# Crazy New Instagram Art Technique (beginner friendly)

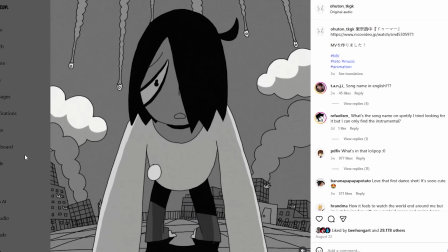4:08 God dang, that is intense. That is pure focus. That's laser focus.
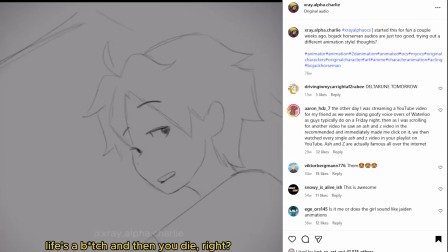4:13 It's next level stuff. And from X-Ray has this crazy good acting. It's very subtle, so there's like a lot of different poses and stuff.
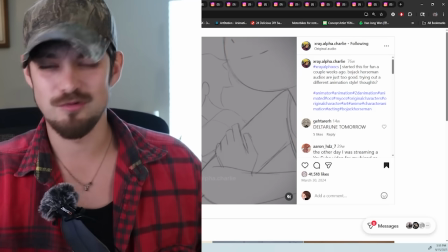4:21 But I'd be one to bet to gander that you can do the same thing, but with just a couple of images, get the same idea across with something a little bit more simple.
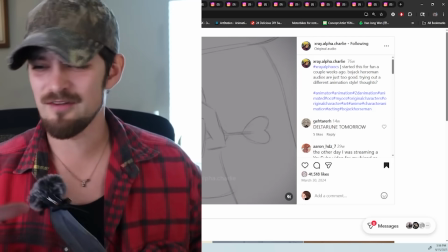4:29 Because it's too much. It's all way too much. Everything's always moving. It's too much to compete with.
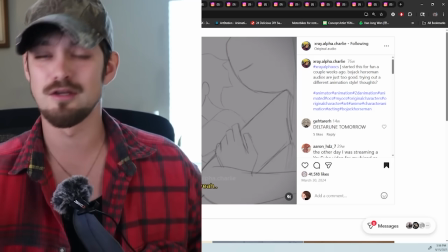4:34 Let's just take a little step back. Don't worry, Slick. Papa got your back, all right? You know Papa got that hairy back, baby. So, with these next few Instagrams that I'm about to show you, they're got to get you real turnt.
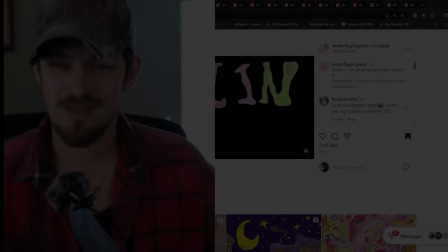4:49 Tip number 2, animation. Take everything that I just showed you, all the complicated crap, throw it away. Don't even look at it. Close your eyes. Open them. Now look at this.
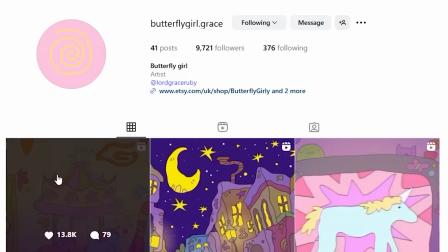5:00 Boom, I'm gonna hit you with the Butterfly Girl. Butterfly Girl and Bun Lops got it down, baby.
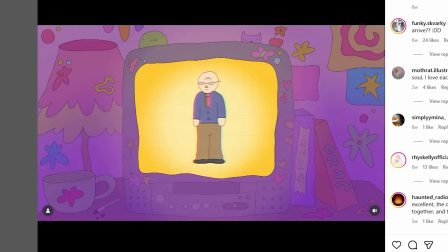5:06 Then you need a unicorn! Forget about therapists, journals, and ex-boyfriend!
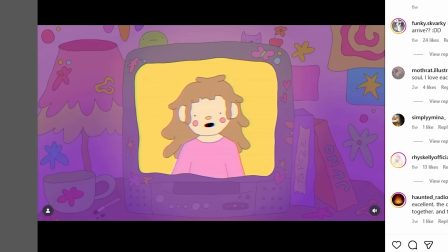5:11 They eat bad thoughts! My unicorn makes me so happy. Yeah, I love my unicorn. But he keeps asking to speak to Barbara. Is that... Come on down to Rainbow Town and purchase your unicorn today!
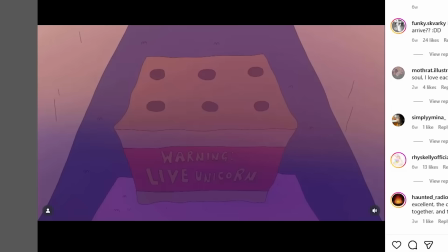Barb? Is that you?
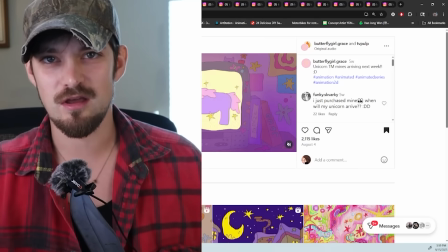5:34 They do what is a special thing called two-pose storytelling.
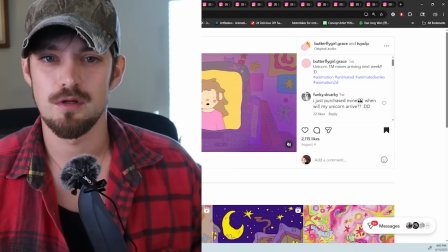5:39 Frame it and flame it. Two to glue. Two will do, aka load and explode.
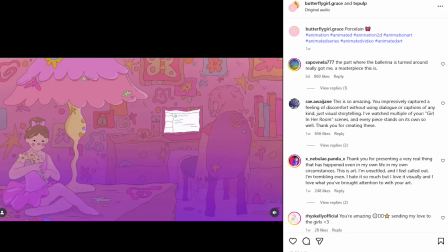5:44 Two then shoe. Two then shoe. That's what Butterfly Girl's got, this cute page where you follow the story of this young girl.
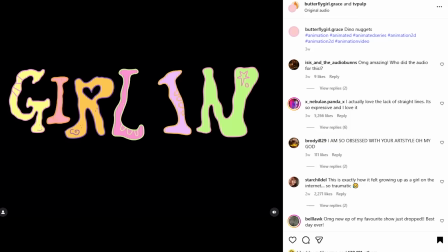5:51 She's just going through life, you know, it's like little miniature stories. I really like the color palette, pretty freaking fly.
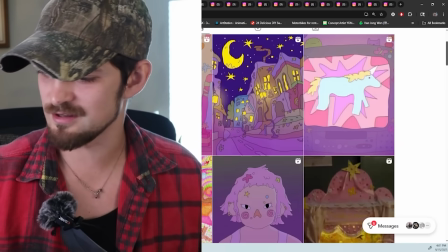5:58 Go check her out, the storytelling in this is pretty darn slick.
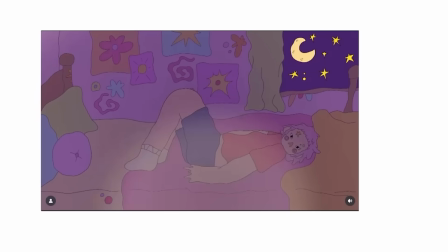6:01 Now what we're looking for is just two poses in a shot that kind of give the idea of animation, but it's not really animated.
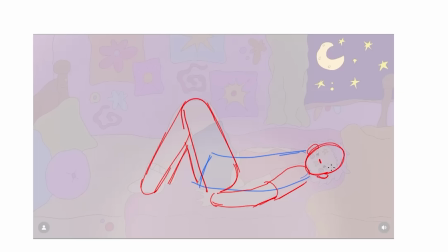6:08 I like it because you just make two drawings, you move the head a little bit, you know, boom, you're done.
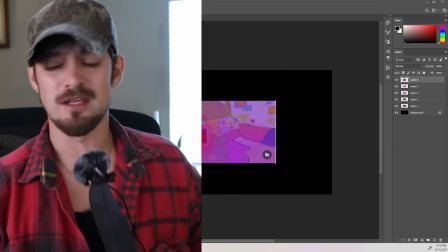6:13 And I don't care how imperfect the style is. Let me tell you something, son. In a land of AI right now, everything is perfect.
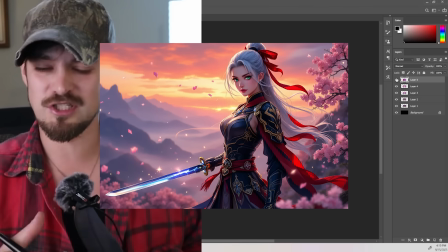6:21 Everything's always gonna look beautiful and perfect. We're steering away from that now. We don't care about that crap anymore.
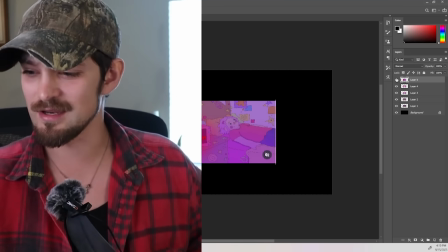6:27 We want something real, something artsy, something original. And you're gonna get that by just kind of loosening it up and just kind of scooting around, you know? We're already gravitating towards something a little bit more imperfect and more, you know, story-driven and personally driven stuff.
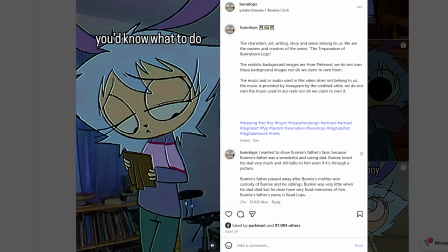6:44 All right, wake up, people. Your brain kind of fills in the gaps, right?
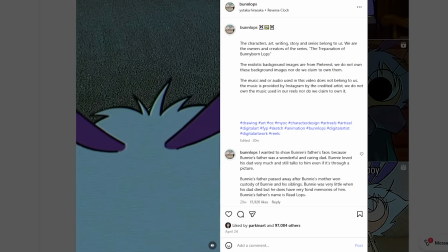6:47 You don't need all the in-betweens of the animation because you're just gonna let the story play out because you want to see the story play out.
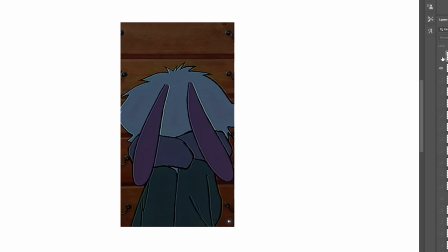6:54 The reason that I'm drawn to this is because it immediately shows who the character is and how they act, right?
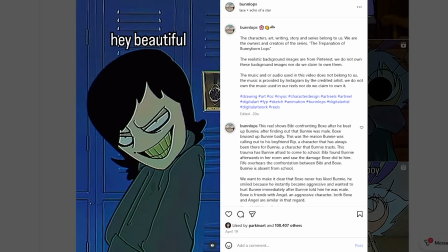7:00 Just something as simple as that. I already know who that character is. These are, look, see, these are just, they're not even two poses.
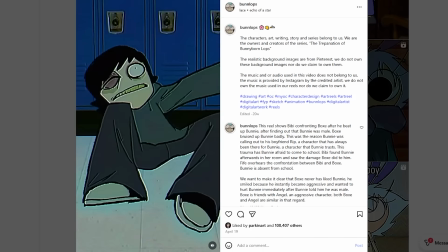7:06 It's just the characters are in one pose and the other characters are in another pose. You just do that, tell your story.
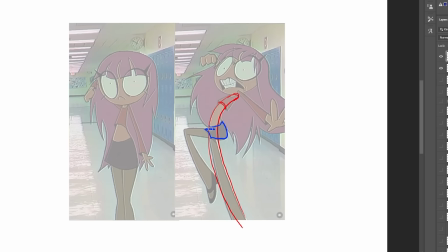7:11 See, there it was. It's just a two-poser. Boom. One pose, two pose.
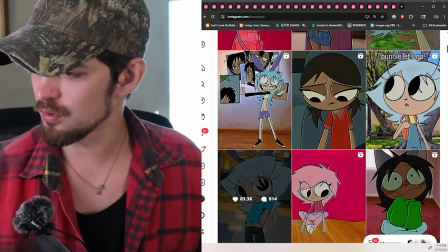7:16 They don't even need to be linked together. They're not afraid to, you know, go off the rails. There's so many one-and-dones, you know, there's not even that much animation in these.
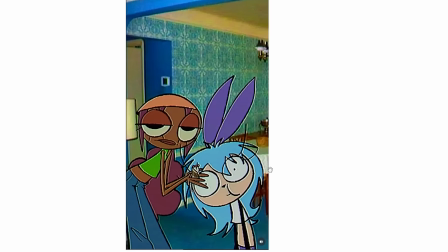7:24 Bunlops really makes it work because the animation is almost just in the single pose.
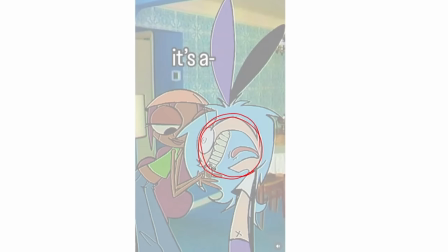7:29 You get these crazy, like, proportions and exaggerated poses.
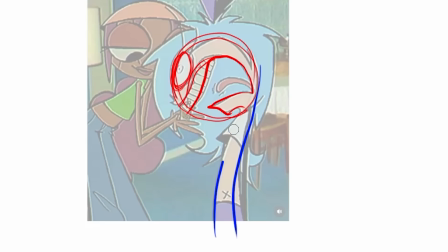7:34 That's what really makes it work. It's all in the spine, baby. It's all in these gestures.
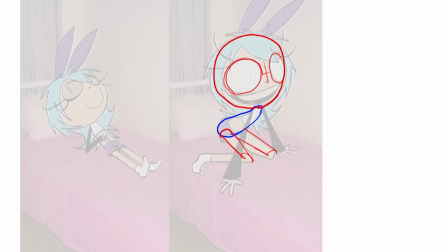7:38 So if anything, you just work on your gestures and see like how much story you can tell in just one pose.
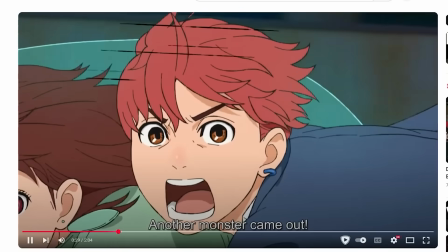7:44 And I know what you're thinking, it doesn't have to be in like a simple bun loop style.
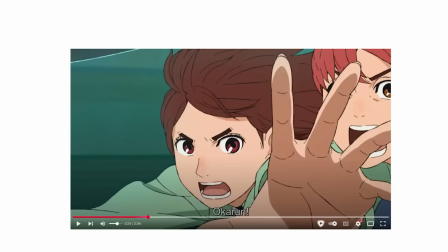7:49 You can do this with any style. Like this shot here is a character's hand coming up, you know, something simple.
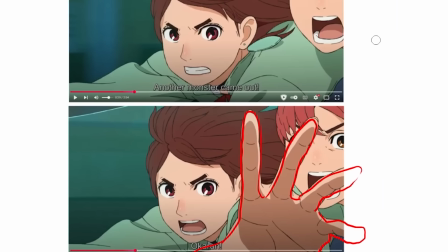7:54 I saw 1-2 buckle my shoe.
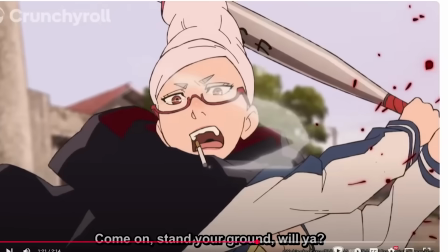7:56 Even in something like kind of actiony, like swinging a baseball bat, you can still break that down into, you know, two poses to get the story across.
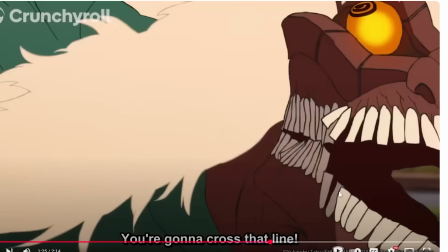8:04 You know, it's almost like a moving comic. Whatever gets the job done, baby.
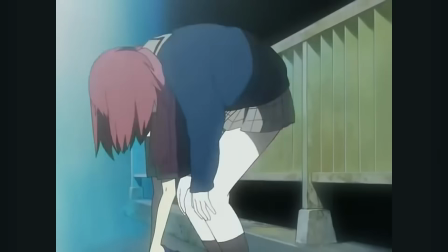8:08 Honestly, a lot of studios almost use this anyway to kind of, you know, cut back on animation.
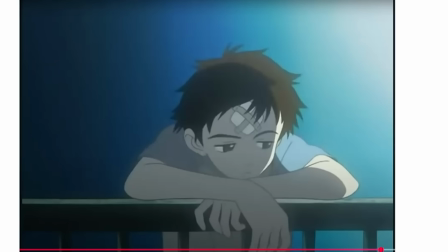8:14 Like this sucker here, you can just cut that down into two poses.